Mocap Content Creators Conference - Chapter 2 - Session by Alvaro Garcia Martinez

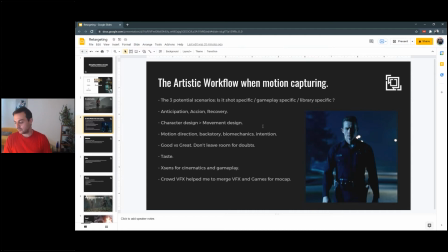990s
I always, every single time I do a motion capture session with XSENSE, I have maybe one hour of the, let's say, shot specific and gameplay specific motion. And then I leave 20 minutes for libraries and libraries. I usually even don't write down in a spreadsheet.
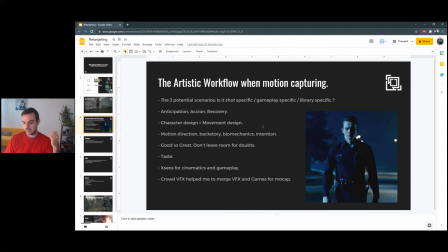1005s
What I do usually is to say, OK, let's do breathing animation. Let's do shaking animation. Let's do walking animation. Let's do getting up, going down. It's natural. And you start to bring to have a big library of different animations.
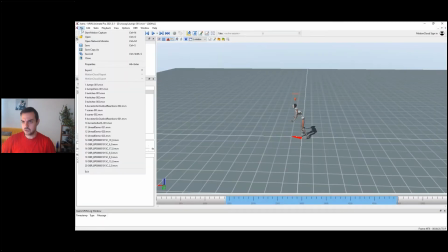1019s
In fact, yeah, maybe I have even, for example, the other day I was doing, not part of the spreadsheet, but I was doing like Twitches. Here I think is this one. Yeah, I was doing like a lot of library animation. I'm going to show this one. I think it's a good one. Yeah, this is like for impacts.
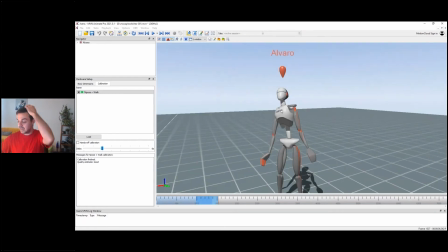1038s
For example, when the character gets an impact, it's going to be used as additive animation, not as full animation. It's going to be, the character is going to be doing something. And if you hit to the character, it's processing, by the way, it's not a HD process yet. But what you're going to have is just this animation added on top of the animation that the enemy or the character is doing.
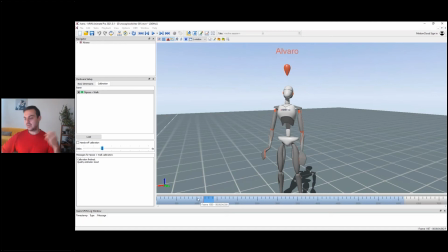1058s
So you are attacking, and when you are attacking, you have an impact on the shoulder. I have a specific library animation to add on top of that. So that's how I split the animation nature, shot animation, gameplay animation, and library animation.
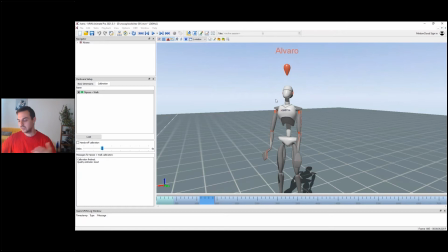1076s
Library animation is also very used in crowds. We had like tons of different walking loops, falling loops, recovery loops, that they are not specific for an action is something that we need to have to back up because you don't know when you're going to be in front of the computer working in a project.
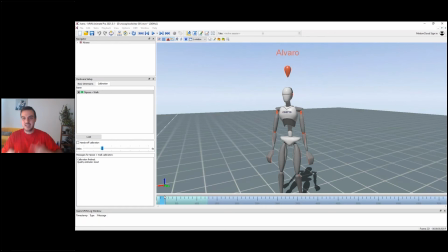1091s
It's like, damn, I need a breathing animation and I have like jumps and flip flops and things like that, but I don't have a silly breathing animation. So I always try to do that in the very end of the sessions.
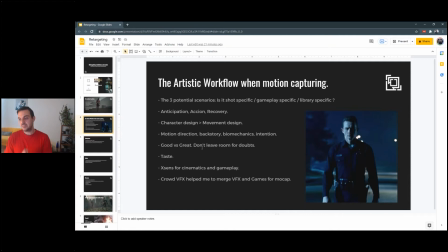1104s
Yes, and then anticipation, action and recovery. This works for anything, any of the three specific animation areas, you need anticipation, you need action, and you need recovery. In the next slides, we're going to see how I work with anticipation, action, and recovery.
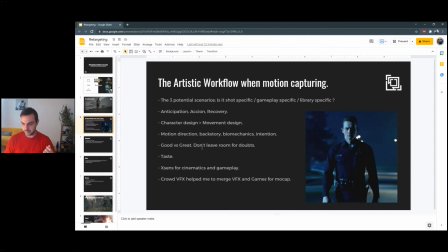1120s
Character design defines movement design, and this is quite, quite important because,
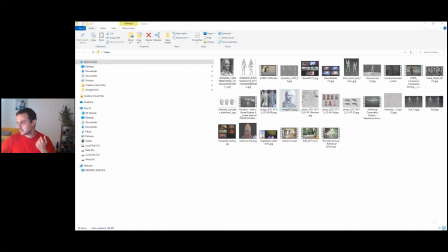1129s
for example, these guys, the ancestors, yeah, this one should be okay, are very tall, are very strong. They need to, they define how the character moves. It's not just, oh, it looks cool. Yeah, it looks cool, but it needs to move cool or at least related of the design.
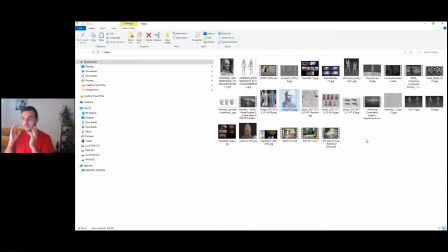1148s
How is the shoulder structure? How is the chest? It's able to move the neck. These guys are going to move the neck way less than me because I'm not that strong. But these guys with this massive neck, as you can imagine,
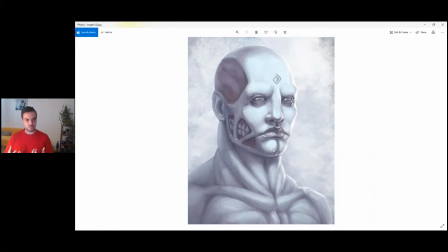1160s
it's going to be more like a statue, like very, very robust, very, very still in place. I'm very confident with every single step. Very tall guys.
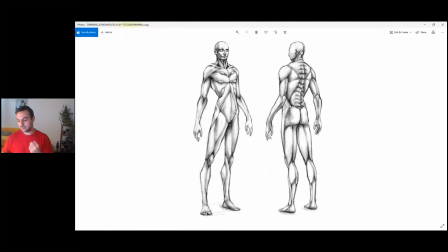1171s
So the character design is something that you need to bring these concepts to the actors, to yourself. You are going to put the suit, see this, spend three minutes looking to the proportions. Imagine how this guy is going to move. How do you imagine this guy moving? Very long limbs.
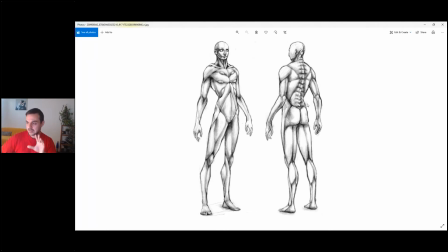1187s
So you can have an interpretation already, very strong spine. For example, the spine is so strong for the reason because they are so tall and they still need to be perfect in their interpretation.
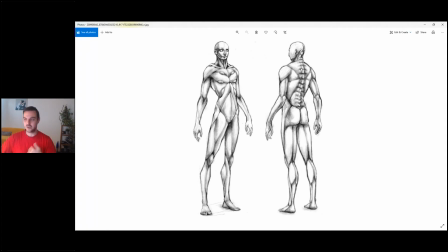1202s
So the only way of having a very tall guy with no back problems and no spine problems is bringing to the design very strong spine. And this also helps to me to, when I do the motion, to improvise crazy movement with the spine because it's very, very large. I can do massive curves here, you know.
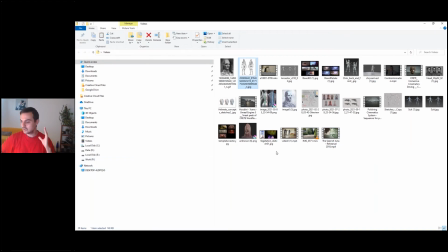1220s
So character design for sure needs to completely in a waterfall effect to define the movement design.
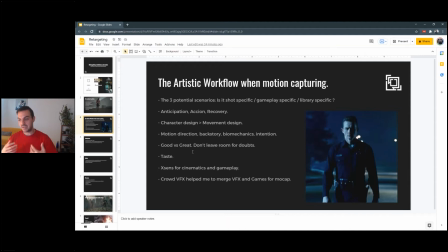1230s
Motion direct. Again, this is quite related. Motion direction, the back story, the biomechanics and intention, things that you need to think about. You need to write it down.